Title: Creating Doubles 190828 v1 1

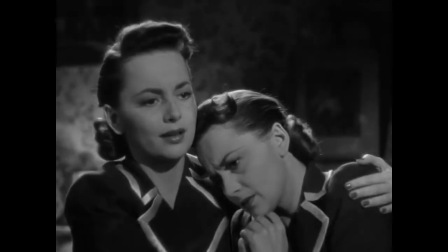Now, of course, there are several exceptions and solutions to this that filmmakers have come up with over the years, by creatively using body doubles in order to bridge that gap.
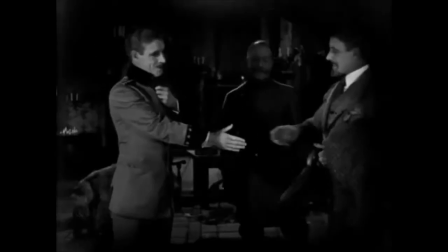Going back as far as the silent film era in 1922, Louis Stone shakes his own hand in The Prisoner of Zenda.
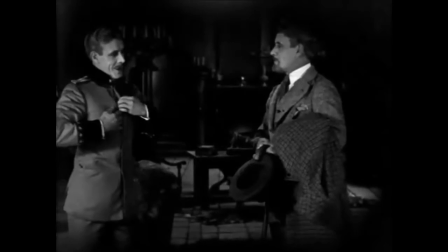Now how cool is that?
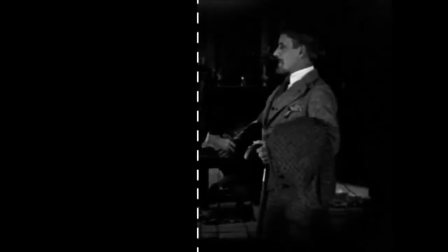What's happening here is the Stone on the right is shaking hands with the body double, and they've cleverly hid the split on the black sleeve of the other character's wardrobe.
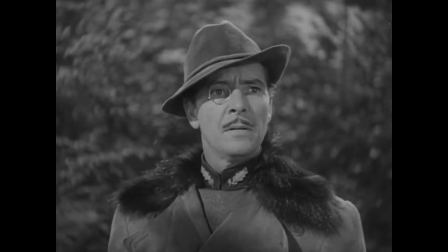And in my opinion, it still holds up. Now let's jump forward 15 years to 1937 when they remade The Prisoner of Zenda, this time for sound.
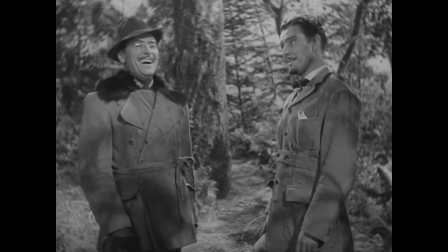And we get these clever character interactions with both Ronald Colmans.
Well met, cousin.
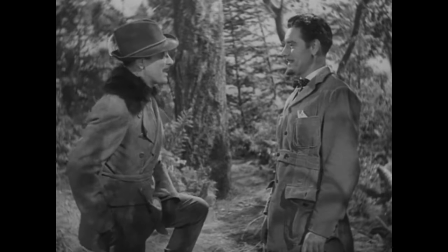You must forgive me being unduly surprised.
Handshakes as well as other physical contact.
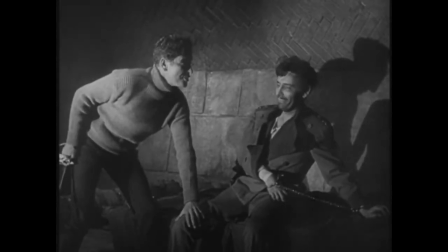It's all right now, sire. You're safe. Cousin Rudolph.
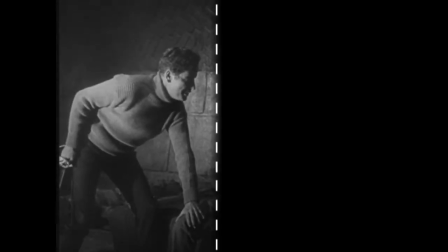All of these were achieved by lining up Coleman's chest and torso with another body double.
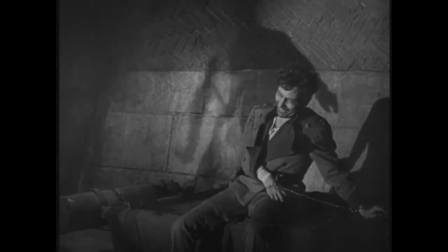And under scrutiny, you can see the split. But upon first-time viewing, it's still pretty impressive the thought that went into these shots.
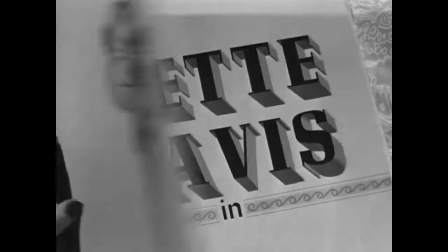Well met, cousin.
We can see these same techniques used again when Bette Davis plays opposite herself in A Stolen Life.
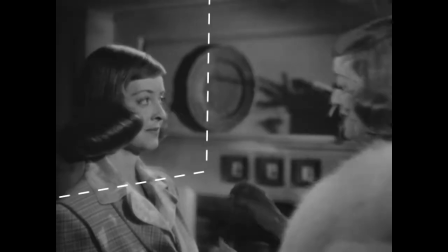Again, using body doubles to create this physical interaction.
What a swell person you were, and what fun you'd had together.
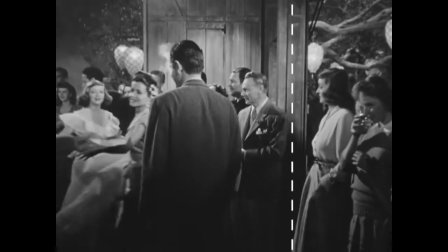Oh.
As you can see, the split screen wasn't always just a hard line down the center of the frame.
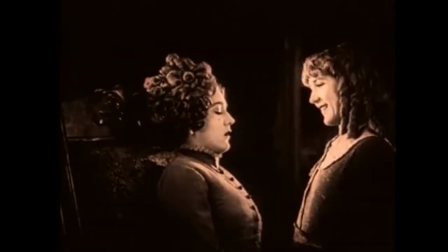Intricate mats have been used to create all sorts of clever character interactions.
Mwah!
Now take a look at this shot in A Stolen Life.
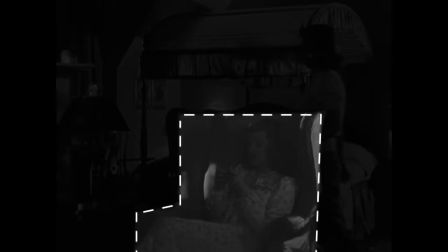Here they used the edge of the chair to create the mat, so that Bette Davis could walk behind herself.
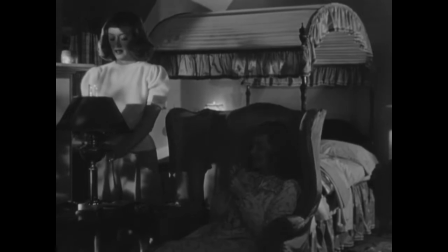As well as lining up her hand with a body double, she's then able to hand herself a match.
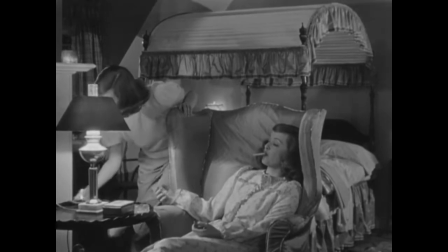Watch this.
Why don't you go to Hyannis? Your gang's all there.
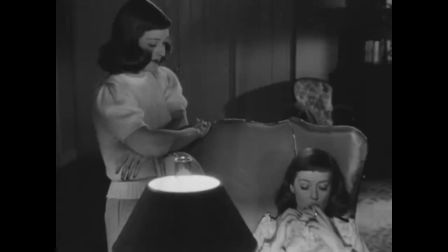Not trying to get rid of me, are you? Don't be silly.
Ugh, I mean, come on.
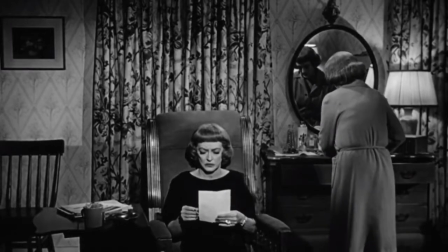Now, it's easy to take for granted just how simple the act of walking around yourself could be,
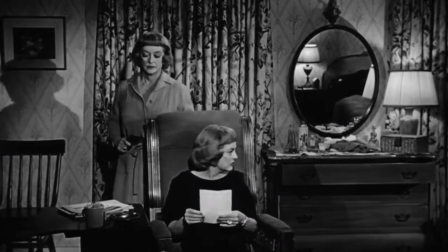especially if you're doing it without the help of any green screens or blue screens or anything.
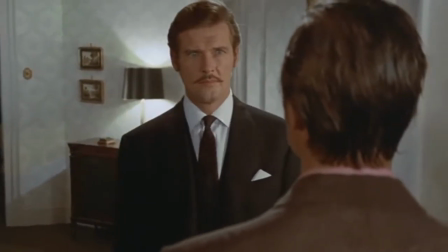Take this shot from the 1970 film The Man Who Haunted Himself, where Roger Moore physically walked around himself.
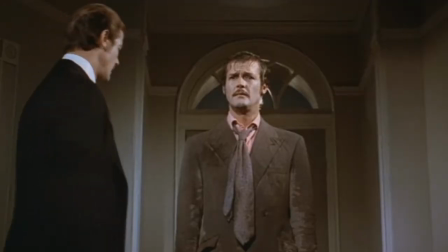You made a mistake about that tie.
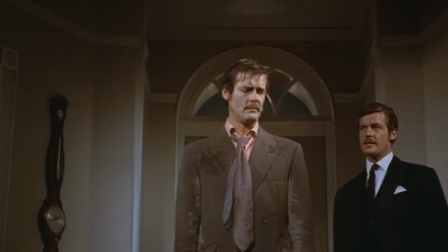I could have been seen wearing it, but didn't.
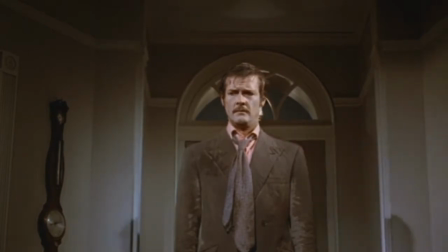And that suit. The city accepts certain conventions, you know.
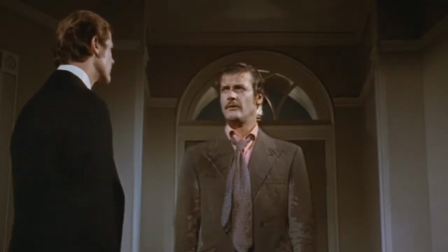This might not be that impressive by today's standards.
Done this to me. Don't you see?
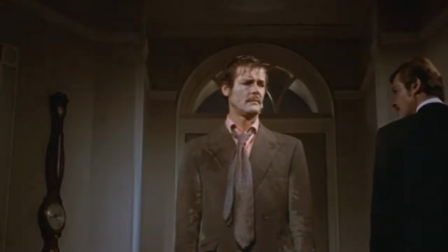But this is the earliest pre-digital example of a split-screen mask cutting around Roger Moore to accomplish just that.
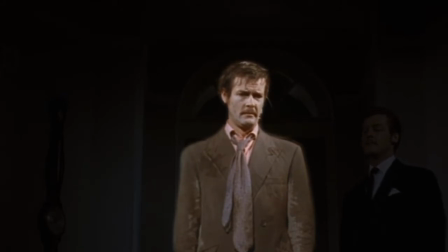And again, it's not perfect, it's a little rough around the edges,
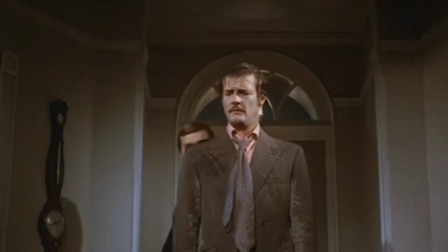but it's still a pretty incredible shot given the limitations of the split screen and what audiences had seen up to that point.
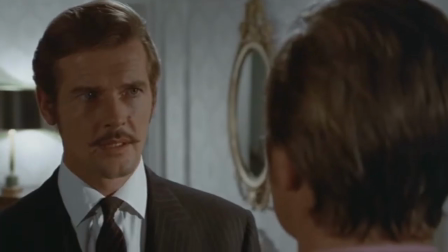Now, the other huge limitation for this split screen effect for the longest time was camera movement.
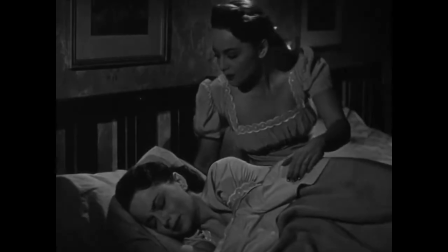All these previous examples had been hindered by the fact that the camera was unable to move, because the slightest movement would throw off the split.
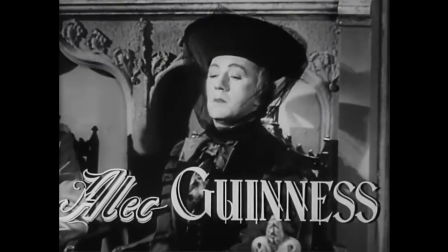That's why when Alec Guinness played 6 roles in Kind Hearts and Cornets, this shot took 2 days to film,
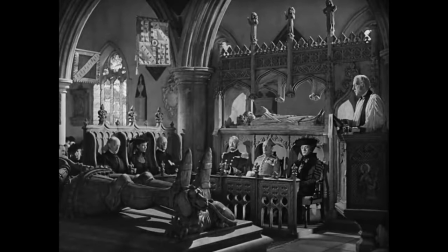and the camera operator reportedly slept next to the camera to make sure it didn't move.
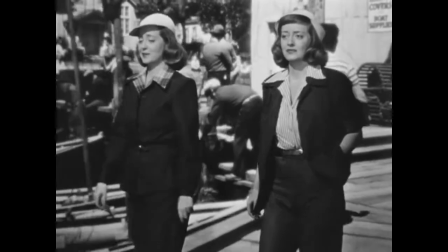Now, filmmakers have simulated camera movement for this effect, using rear projection for example.
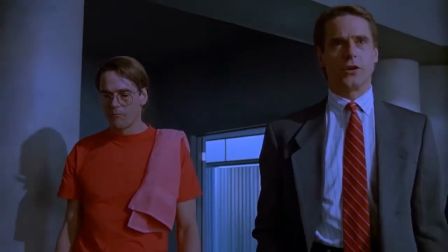However, it wasn't until 1988 in David Cronenberg's Dead Ringers that a motion control
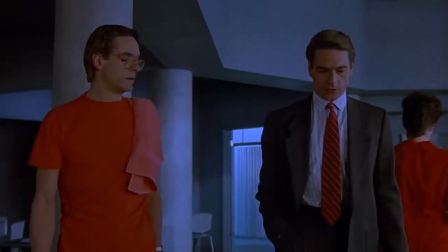camera rig was used to precisely replicate the camera movement in order to create the seamless split.
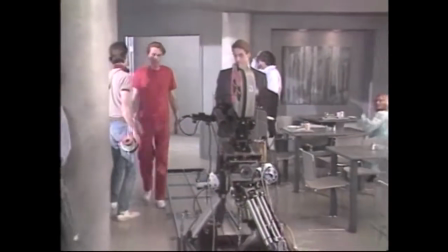Every twin shot must be filmed twice, with Irons playing first one role and then the other.
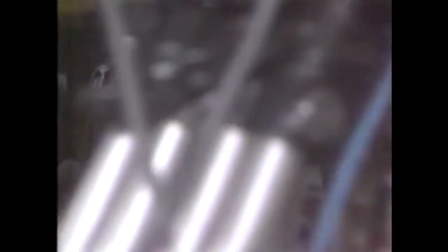This was a motion control shot. We're seeing both halves of the frame. In this shot, we had the two of them walking side by side as the motion control rig was dollying back.
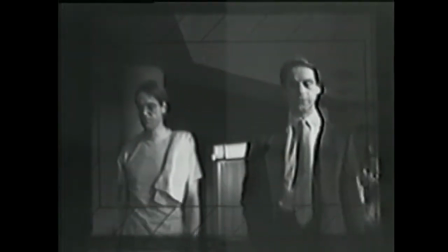And then we used the video to put a hard split in. We keep moving the split around to, accommodate them during the shot.
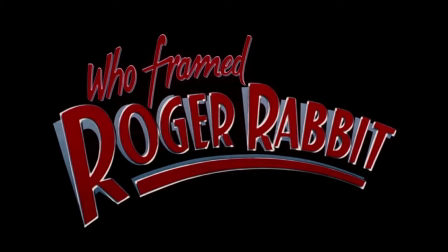While we're on the subject of camera movement, that same year Robert Zemeckis released Who Framed Roger Rabbit, where in the making of he always wondered. There was this sort of rule that you can never move the camera when you're doing animation, which I never understood who made up that rule.